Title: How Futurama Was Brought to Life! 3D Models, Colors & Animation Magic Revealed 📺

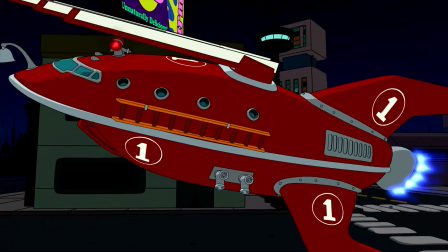12s
Futurama is an incredibly cinematic show and is very
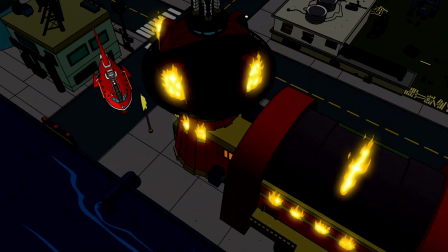16s
sophisticated looking and in some ways much more theatrical than, the sort of standard proscenium television. It's a show about the future. For that reason alone, probably somebody said, hey, we should have 3D in this show about the future.
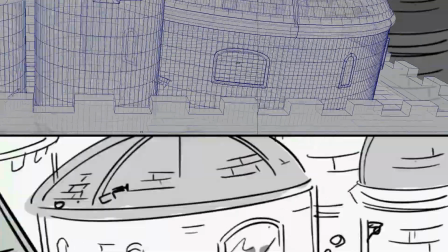32s
Because remember, this started in '98 or so. The 3D really helps us sort of blow up these worlds and
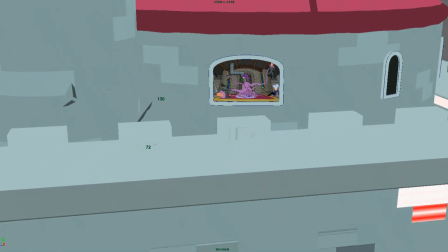40s
create these places where you sort of want to go and you want to see and you want to travel to.
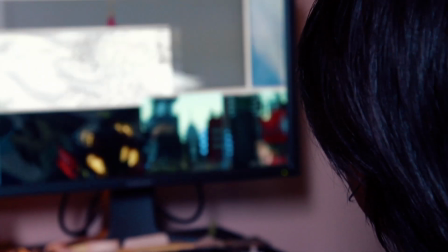46s
That's what you can credit Scott Vanzo and his crew the most for, is successfully merging the 3D in our show with the rest of the show.
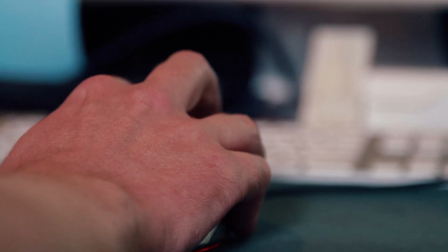54s
It doesn't stand out as just shockingly obvious what is what. I'm the lead 3D artist at Rough Draft Studios. I do a lot of the 3D shots on Futurama.
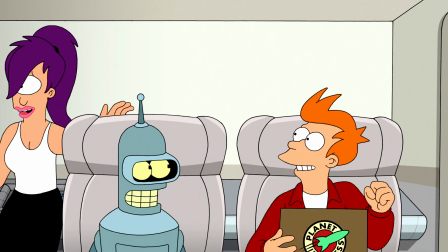67s All right, let's ride.
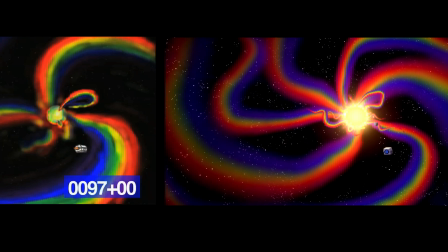71s
So this is the Gloriana's sun for show 15, the safe ship.
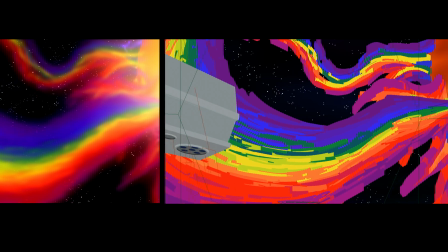77s
Everything is 3D in this show.
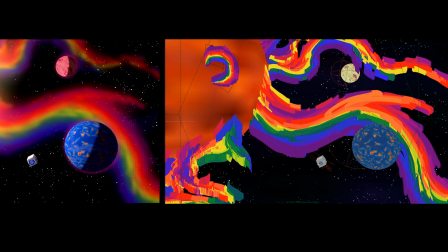79s
There are particles for the sun corona and paint effects for the rainbow parts of the sun.
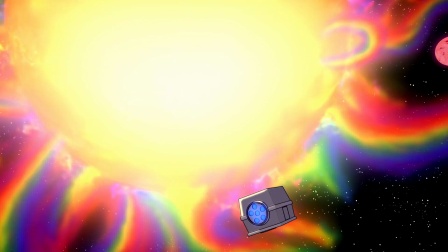87s
Everything else is geometry. We use a special shading process, which we just call cartoon shading, which allows us to make the three-dimensional models look like two-dimensional hand-painted cells. I was working on Cloud Castle.
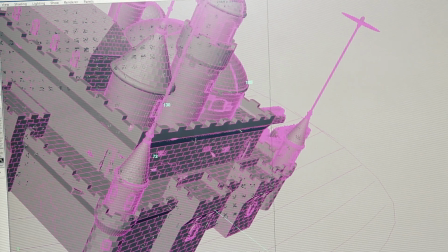108s
I worked based on this design in 3D. You can see the wireframes in 3D. We have sequences that there's no other way to do them than in 3D.
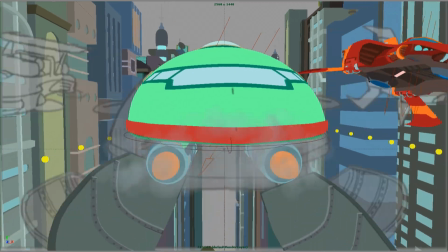118s
For instance, where the professor is street racing through the streets of New York with two other cars, we have to really go through and plan it.
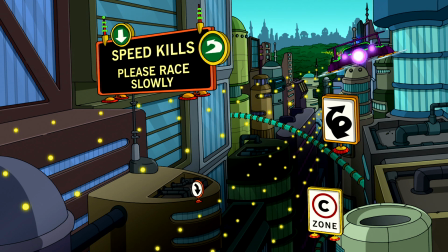129s
The trickier part with that scene was the choreography of the ships and making
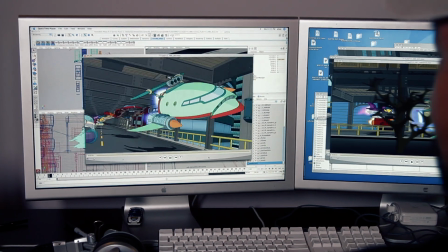136s
them look like they're taking a tight corner and that they're zooming around each other and that they're, behaving like race cars should.
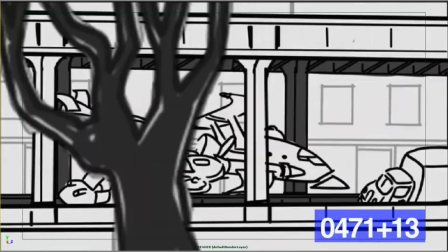144s
And there's a sense of speed and urgency to the different ship. Like when you go around a very tight corner,
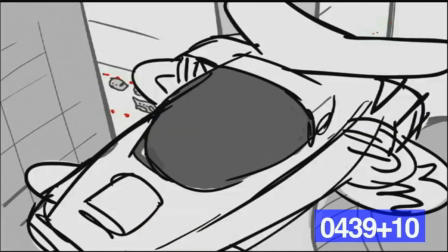151s
you want a sense that there's a weight to the object and that there's a more natural sort of reaction to the ship as it takes that tight corner.
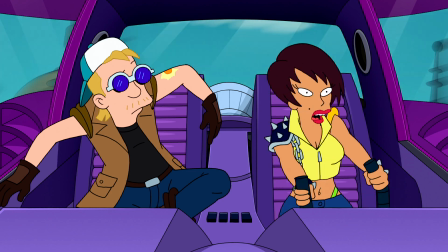160s It's a long story I can't get into while we're spinning out.
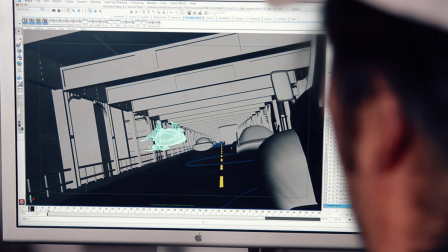167s
Those scenes that are done in 3D, like the ship is underneath this elevated train track and the cars are doing this,
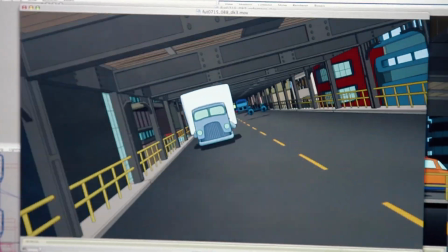174s
and then you cut to the ship's POV of the cars coming at them. Those are incredible shots. There's no way, to do those without doing them in 3D. On heavier scenes like this, we end up having to look at it in this wireframe mode.
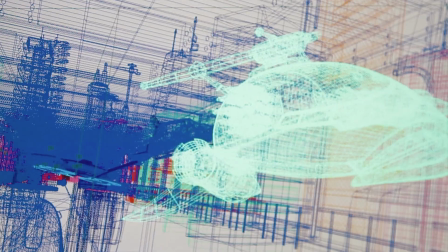191s
It's basically like chicken wire of the surface, so we can see where the surfaces are. The only problem is we can't see lighting, we can't see things that are penetrating through each other,
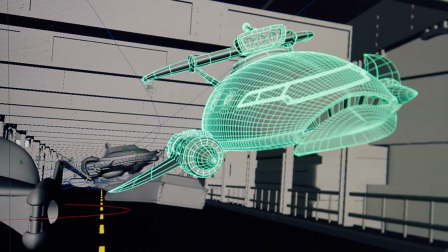200s
which is why we will generally go to a shaded mode once we have our motions down.
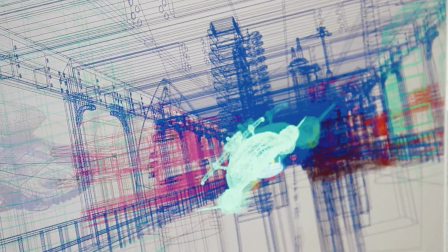206s
The modeling software uses different types of geometry, three-dimensional geometry, to describe an object. Geometry can look sort of like a chicken wire mesh that describes the outer part of the object.
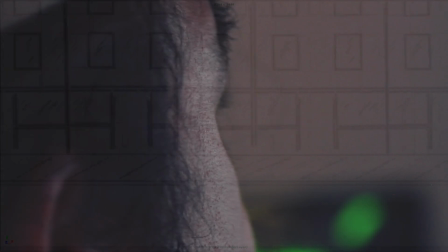222s
And so it's up to the modeler to basically go in and control the way that mesh
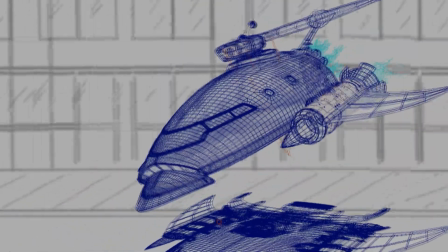228s
is formed in order to make it show every contour and every detail of a design.
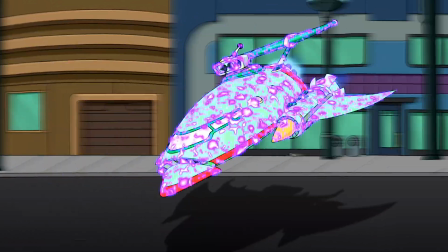I have to say, for better or worse, has become the season of the extreme either push in or pull out,
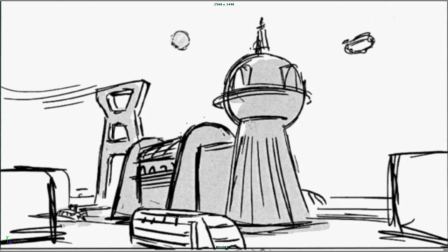249s
sort of through New York, through Earth, through space, and then you end up on another planet,
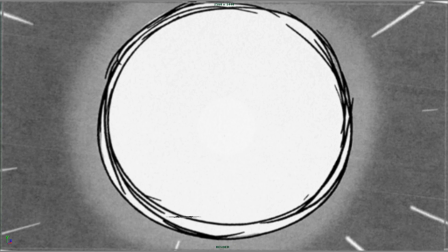254s
or the opposite, where you start somewhere else and sort of zoom back in.